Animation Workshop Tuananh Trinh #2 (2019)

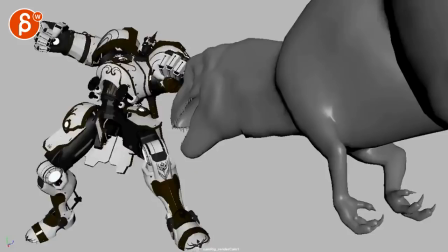All right, let's play this in full.
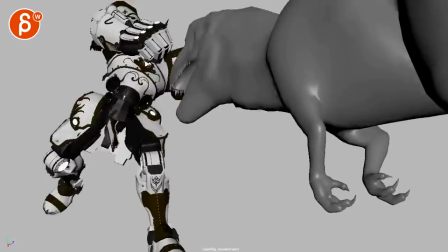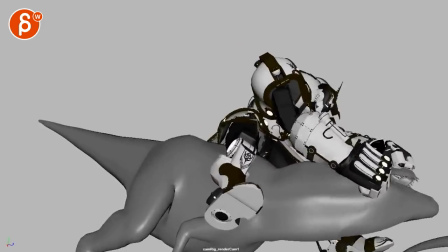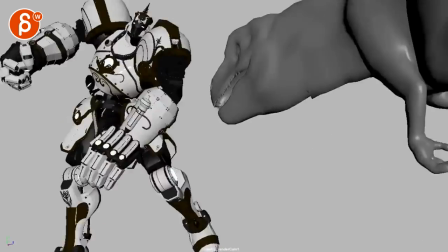Cool. All right. I got a couple of thoughts. I like this, by the way.
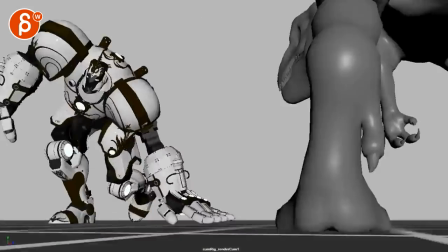This is very helpful. Do you see lines? We understand what the camera is doing.
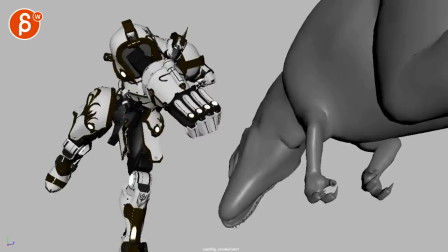Speaking of camera. I would probably not go so far with your rotations in the up and down.
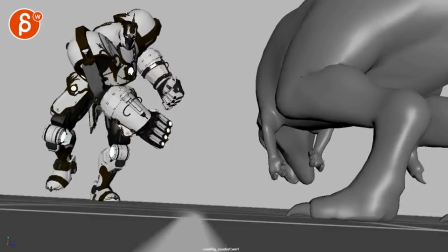Just doing this section. It's a bit kind of minimizes our counters.
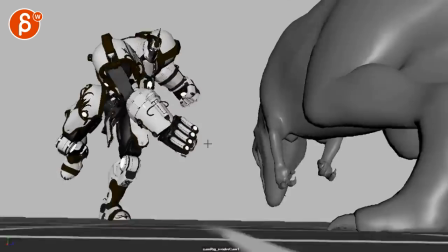What's going on in that action through here. Especially here on that settle as it comes back.
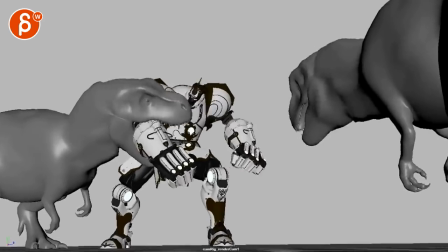It's a bit confusing. But it's just a bit. I don't know. I don't think it works just yet.
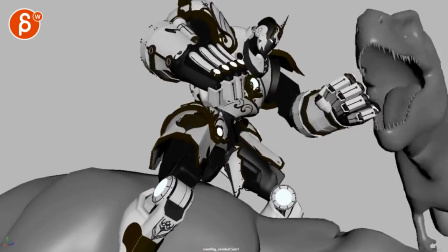But we can definitely do a pass on a camera later. for some handheld my thoughts when i was watching this
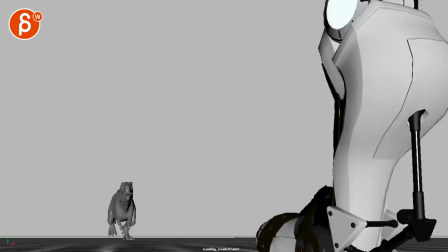i do like this i do like that we have i think i think you can tilt down more and you can you might have to potentially uh move away towards us with the
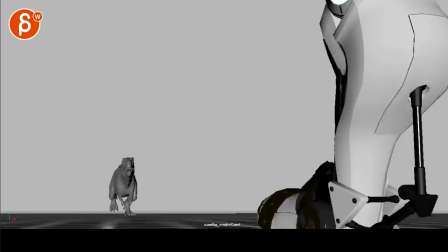camera so that basically your shot is like
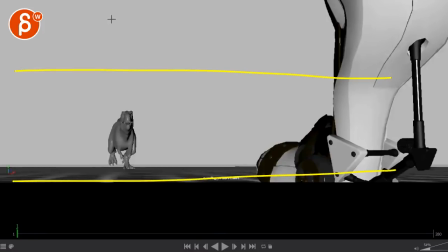this right so you imagine you got your my horribly drawn thirds are those thirds they're not really if they're more like turds anyway um i will tilt down so that we have
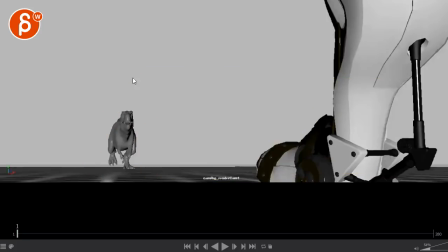um the dino a bit more in this area because you're just a bit
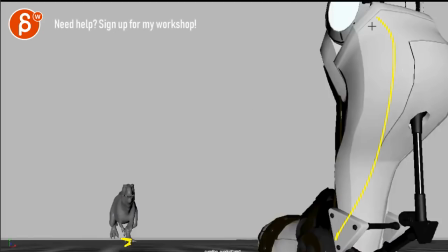low and in that way what i like about this is that we see this and it's and we understand it's a leg but that way you have a focus again
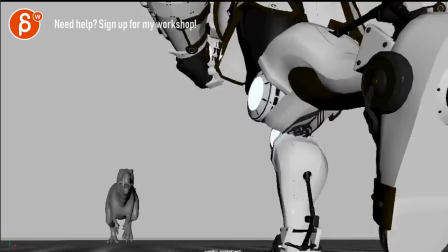it will be higher we understand okay this is what's going on here and then as this character overtakes the camera It's cool,
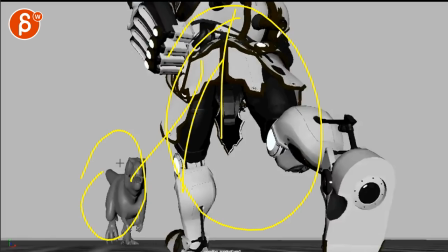but now you understand, okay, this is what's about to happen, this confrontation. I think that's a cool start.
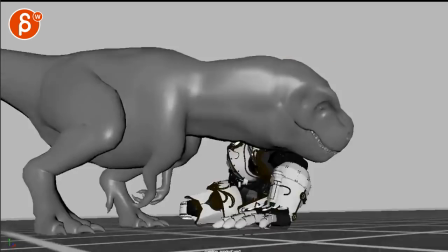I would just reframe and tilt down, and then you can always end up here. That makes sense.
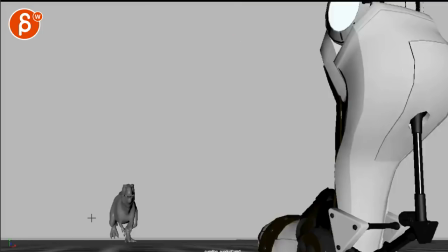Imagine this is your horizon line here, but imagine your horizon line is also here at the beginning, right? So you're here and here.
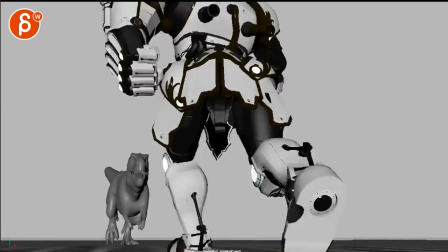That's cool. I will probably
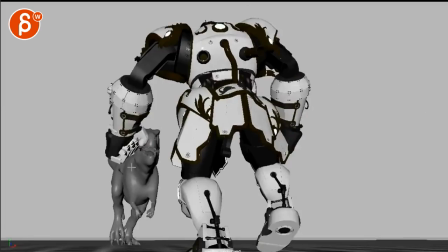go a bit bigger. It doesn't seem to be any anticipation there.
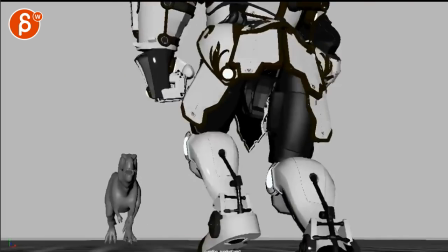Not that it has to be super cartoony,
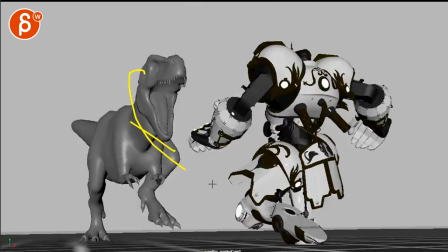but something was kind of starts going up it kind of from more like a side bite there
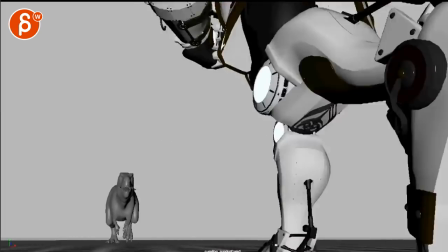now this guy's pretty big i'm not saying that you should make the steps faster this the
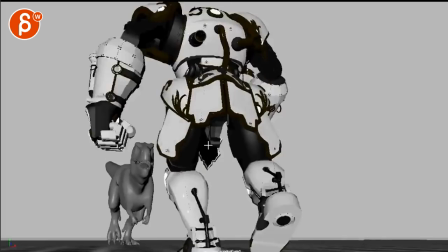thing that strikes me here is that looking at his arms especially especially through here
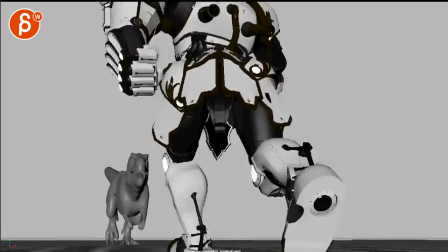he seems or it seems very casual like
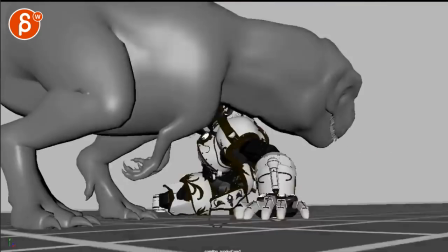whoa something's coming here whoop gotta swing over and i think it could be slightly
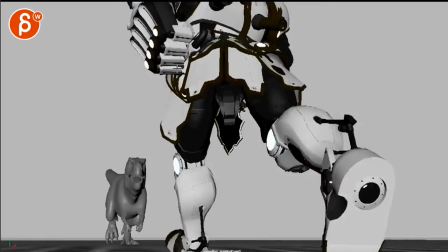a bit more dramatic and it's also in in its arm swings and i know it's not that fast but you know if imagine and you can't see it i mean it will bring the arms
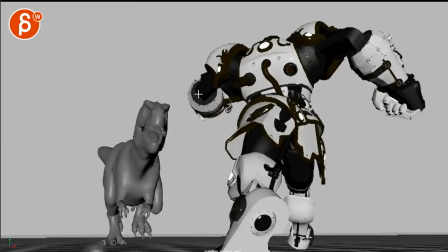off screen but even on something like this where i mean you might even go a bit higher that's
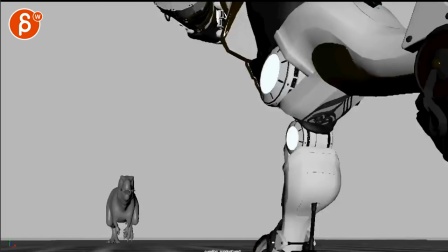tricky though because it's just i'm just looking for a bigger swing not that you have to do kind of a fake out of stepping here and then over
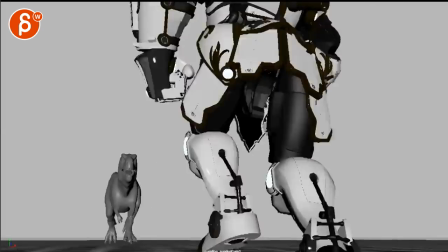here it's not that i think they'll get too confusing it's too close to camera but something action wise so that you're not so casual in
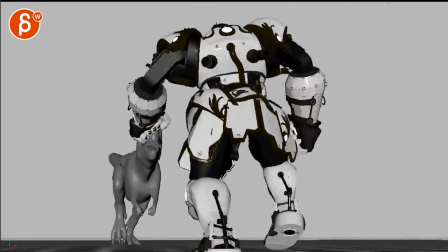this and